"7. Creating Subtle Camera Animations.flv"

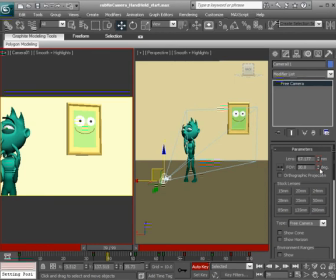12:25 Say to about a value of 30 would be good. Okay, we'll want it to hold there
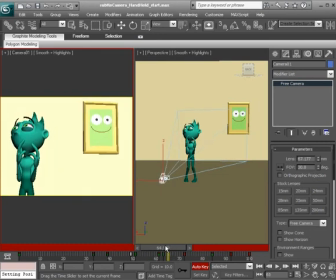12:35 until about frame 61, when the camera starts to move back to the character. So on 61, we'll go ahead and hold down Shift, right click to set a key to lock that value in.
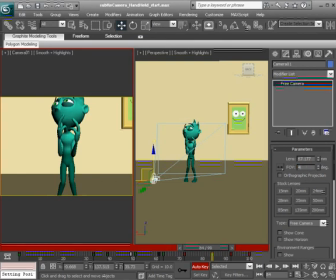12:50 And then on 84, we'll go ahead and bring it back to its original value of 45. Okay, let's see what this gives us now.
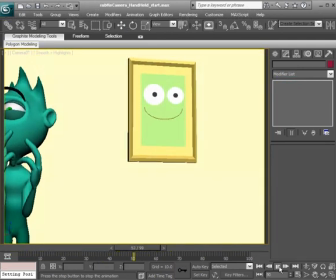13:02 So we hit play. Okay, there we have it.
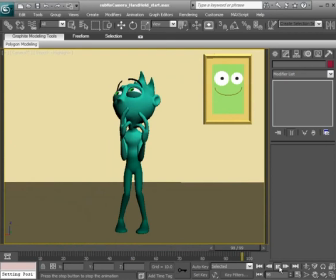13:06 So we've learned how to create a subtle camera animation in this lesson.
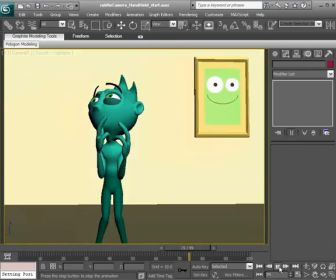13:11 And again, really study the footage of a handheld camera and really study
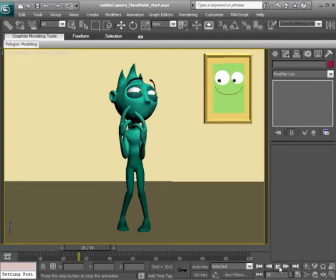13:19 what you're looking at.
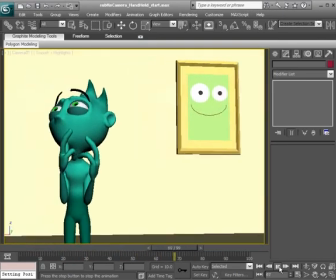13:21 Study what you're looking at through your eyes and see what your head does as you're staring at certain objects.
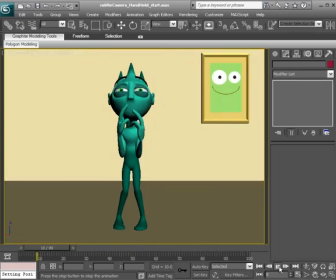13:28 And from that, you'll get a good idea of how to animate the camera in a way where it moves subtly and convincingly. And again, we don't want our camera to float around at all. So make sure to add dirt to your F curves.
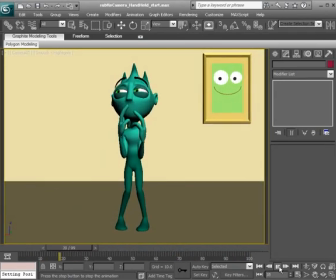13:42 That's where we just add extra keys and offset them so we don't have this linear path of action. And also make sure to add holds. We don't want this camera, again, just floating around with no purpose.
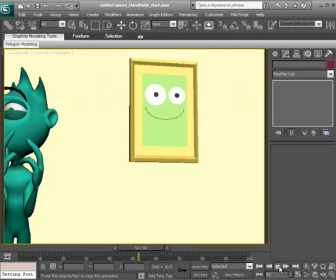13:55 It needs to feel as if someone is looking in our shot.